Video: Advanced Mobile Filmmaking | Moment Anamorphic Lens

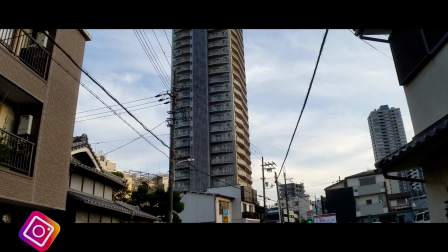Yo guys, what up? On my way home, so I'm gonna just grab a couple of shots. I got the Moment lens on here, the Anamorphic lens with the Black Mist Pro Mist 1/4. So just gonna grab a couple of shots on the way home.
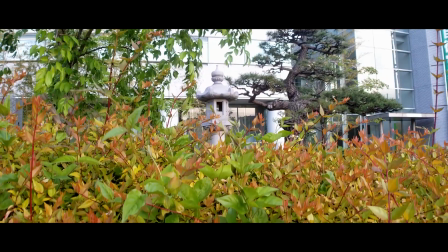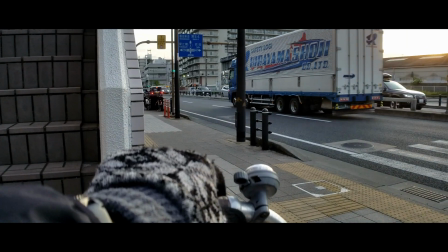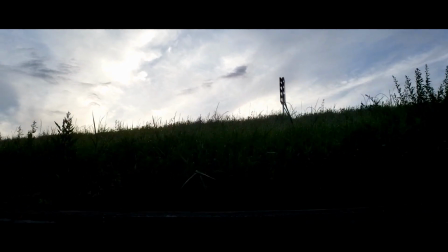All right, guys. Also for this whole video, I'm just using my Anamorphic lens with the stock phone app. I'm gonna crunch everything down in DaVinci Resolve, and then I'm gonna grab a couple photos and be using Lightroom Mobile's camera inside of there to do the photos and stuff like that. So the sky is pretty epic right now. It's golden hour, so grab another shot of the sky.
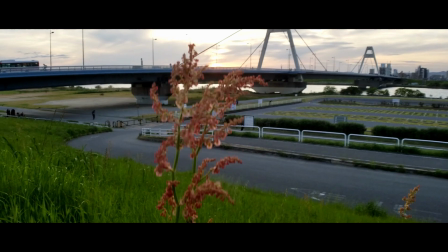It's pretty fantastic. All right, here's a cool little shot. What I'm gonna do here is just tap on the screen.
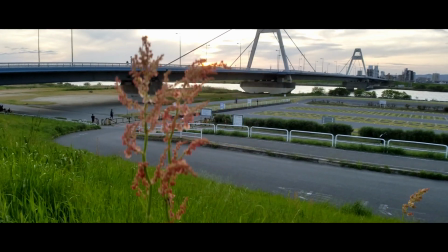Again, I'm just using the stock app. Tap on the screen, get the focus, and then I'm gonna pull the exposure down because the sky, I want it to be a little bit more like that.
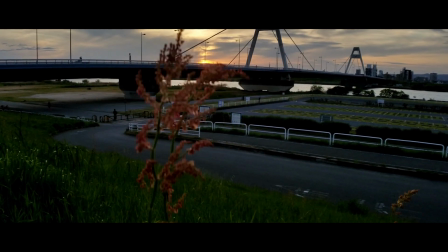And then since we got some foreground object, I'm just gonna kind of push in forward and then tilt up towards the sky.
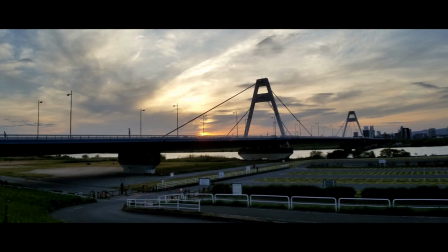Like that. Then I like to reverse and get a reverse of it too.
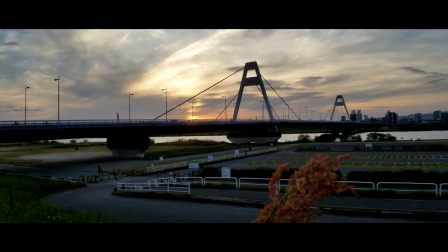Just like that, boom. One other thing I like to try to do is also try to put something in the foreground. I always want to try to put something in the foreground when I'm shooting something to just add some depth to the shot. It's just like a really good thing to do to really make it a little bit more depth in the photo, or vice versa in the video.
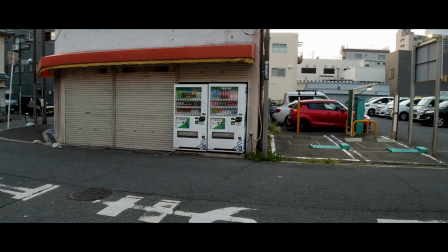For example, here's my shot. I want to shoot those vending machines over there, right? So I just got to bring it down like that.
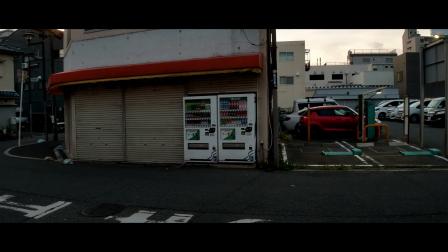So we got the vending machines there. There's the shot, right? And then if I even slide forward, you really can barely even tell I'm moving forward.
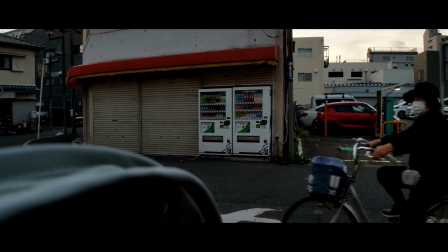But if I put something in the foreground, let's say something like this, now just slide forward.
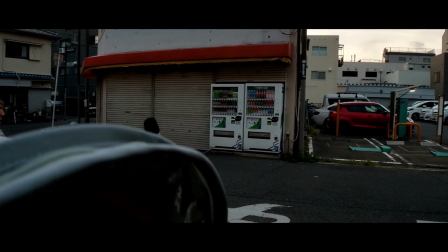Big difference. Again, something in the foreground, nothing in the foreground. One thing when I'm out doing these type of little bike rides, I like to get a couple of B-roll shots of me just riding the bike, pedaling the wheels. I would do pass-by shots, but I don't have a tripod right now. I'm just going handheld. And yeah, so I'm gonna just grab a couple of B-roll shots of me riding the bike. Again, just this is one shot I'll do. Try not to look at the camera when I'm doing it. And then I'll even add a little bit of rotation into it, like I'll come to the side again. Something like that, and then I'll flip it around and get some of me riding the bike, pedaling again, like I said.
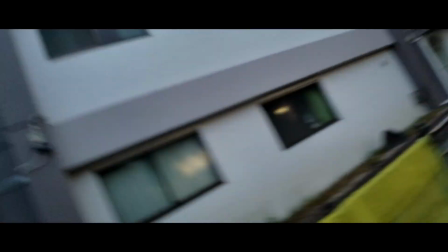Try to get some of the wheels.
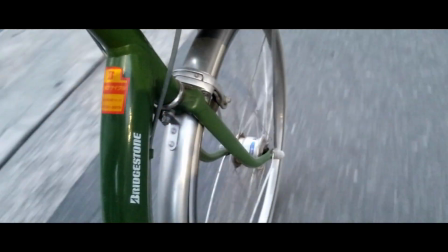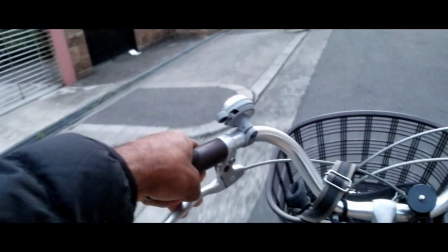Little POV shot.
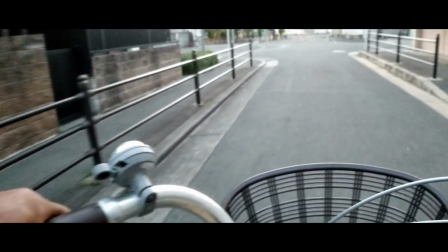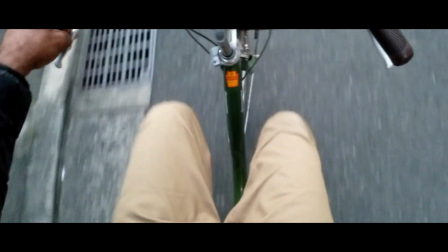Pedaling shot.
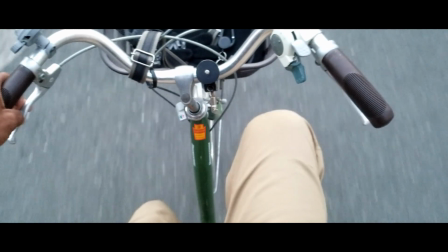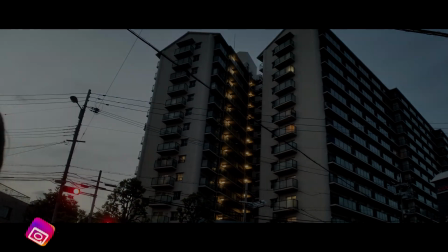All right, guys, so basically the next day, I like to wait a day before I start editing my footage just so I can have a clean mind and I'm not biased towards any of my favorite shots. So basically here what I'm going to do is just quickly show you how I would basically de-squeeze that footage inside of DaVinci Resolve. It's very simple.